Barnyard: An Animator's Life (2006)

Hey, my name's Chris Evans. I'm one of the TDs here at Animation. I've been animating for about 7 years, and I gotta say, I've never worked any place like this.
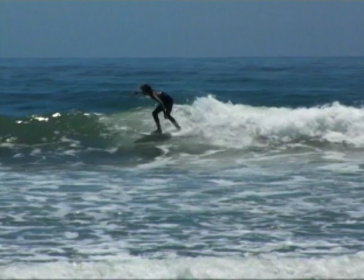0:13 With the bloodhound on his heels, my, the well run dry, and the crows in the cornfield.
The process is pretty simple. You start with the script, and then you record the actor's voices.
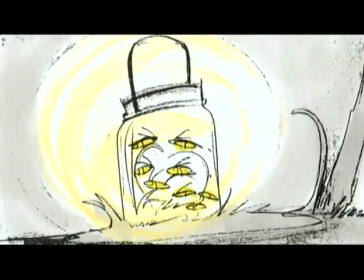0:35 And then you start crafting with hand-drawn storyboards.
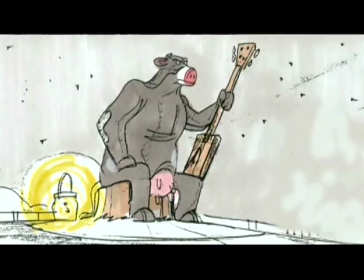0:40 You start crafting what it's going to look like.
See?
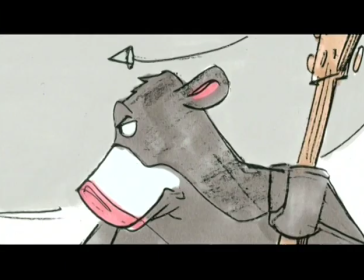0:45 On time, just like I said.
That's the animator's guide to starting to build the physical performance.
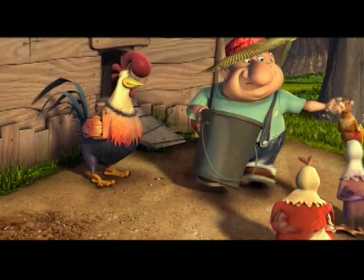0:56 And in this movie, we had a lot of characters. There was probably over 200 characters designed.
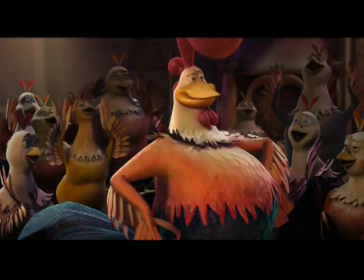1:01 I would say, actually, that made it into the movie, there was about 165. Creating a character does start off with still 2D, still drawing and sketches.
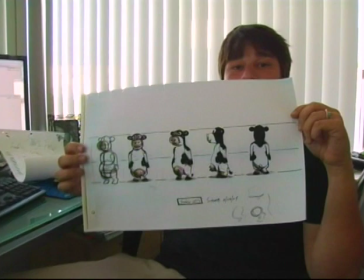1:11 What the director has in his mind, he tries to tell the artist, and they'll put it on paper.
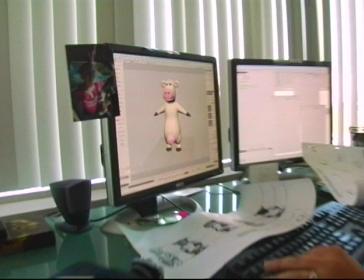1:16 And then it's the job of the modeler to take that and bring it into the computer world.
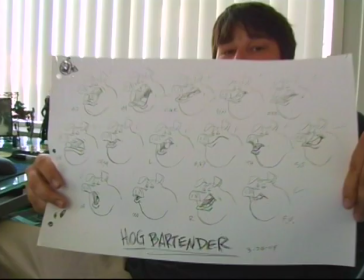1:22 And they'll come up with model sheets, so they have different views, profile views of the character,
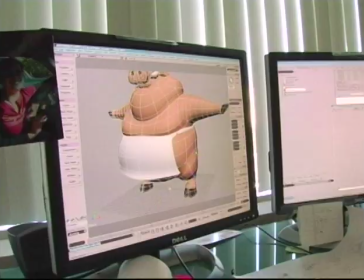1:28 like, you know, from the side or the front, so the modeler can then know what it looks like from different angles.
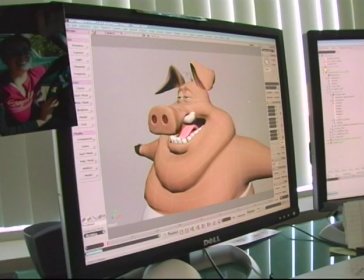1:34 And then they'll start modeling it in the computer, pulling points, trying to get it to match up to the drawing, and then that'll go through several approvals back and forth.
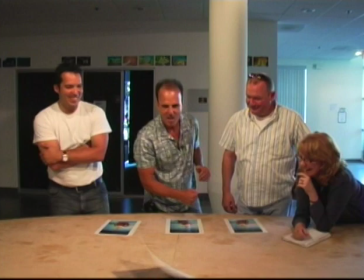1:48 How we get rid of the ones we don't like.
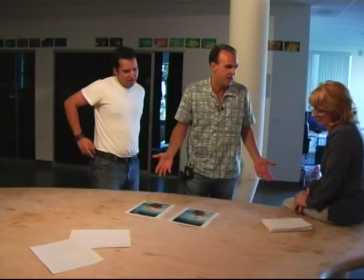1:54 I think these are both great, and I don't think they need any more edits.
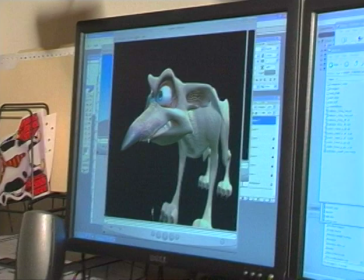1:57 I come in and I start getting my hands in there and trying to establish what they could look like, and I offer usually, depending on the character, 2 to 3 options to the director, and then we look at it, opens discussion. A lot of times, sometimes it'll be something that'll be approved on the spot.
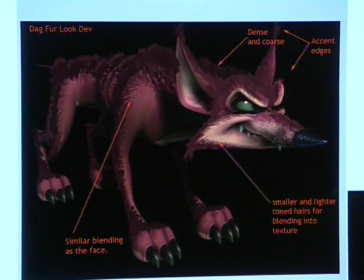2:13 Sometimes I have to go back to the drawing board and revisit some revisions.
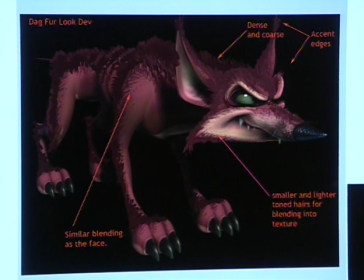2:17 Here you're seeing the initial model, which was grayed out, and I've gone in and actually painted where we could have hair.
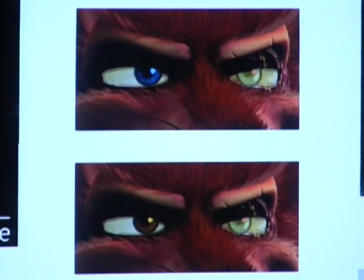2:26 This is showing us different color variations on the eye. At the time, one was to be cataract and the other one to be just normal.
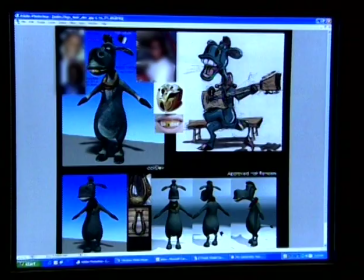2:33 So basically, you know, there's some different hues that we were looking at. Well, this is Danny Glover's character in the movie Miles.
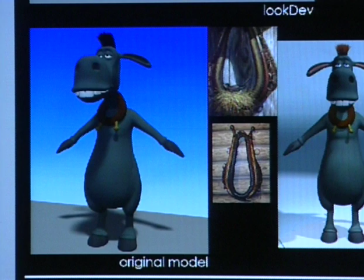2:40 So you have your actual model on the bottom, and then I obviously brought his photograph in,
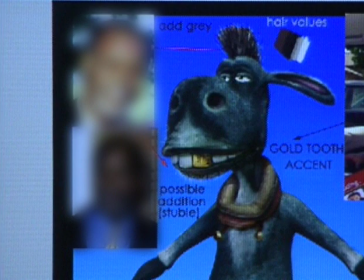2:45 and one of the things I noticed is that he likes to keep a little stubble and try to incorporate that into his character.
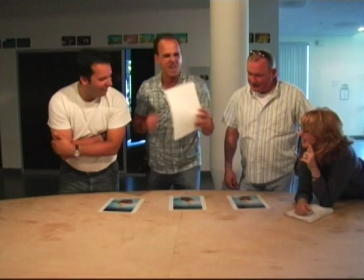2:50 So that is there. Did try a gold tooth, which did not get approved.
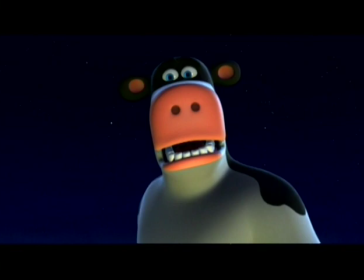2:56 Well, we had 109 versions of Otis. And it wasn't frustrating for anybody by no means. We knew that was gonna happen. Yes, Steve was very, very involved. All the main characters were like that, every single one of them. Cabbage Patch is a pretty important scene in the film, although short.
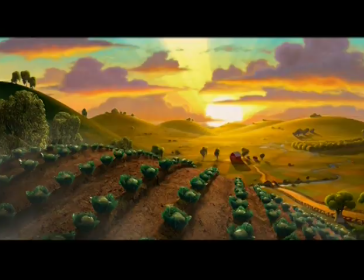3:15 I wanted to convey beauty and really elegant shots, so did a lot of research on the way of ground and skies and colors and what was going to really sell that.
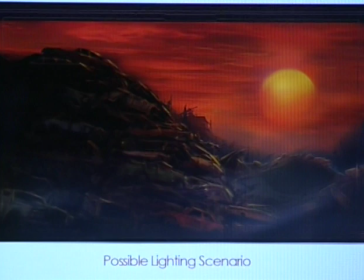3:26 In the way of the junkyard, I actually pulled a lot of the crew, and we went to several junkyards, which was very interesting. A lot of great things came out of it. And then it was a matter of just starting to create,
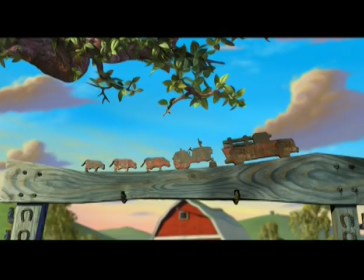3:42 trying to come up with a style that we felt hadn't been done in CG before.
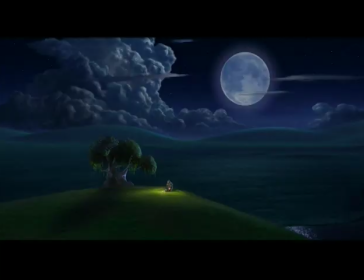3:47 It's a very curvy, round location, which goes well with the characters.
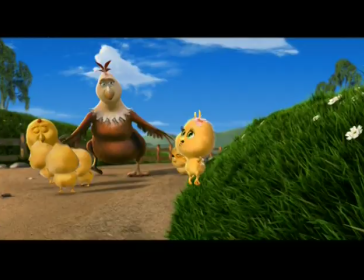3:54 Whereas if you look at a lot of other CG films, it's more architectural.
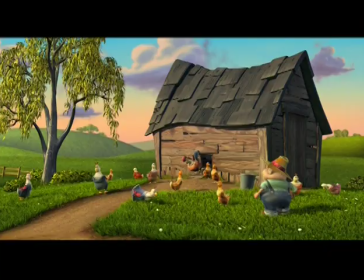3:58 And we even tried to take the square architectural stuff out of the buildings. The buildings have little warp to them, little wonkiness, what we call wonkiness in the industry, where lines, instead of going like that, they've got some curves to it.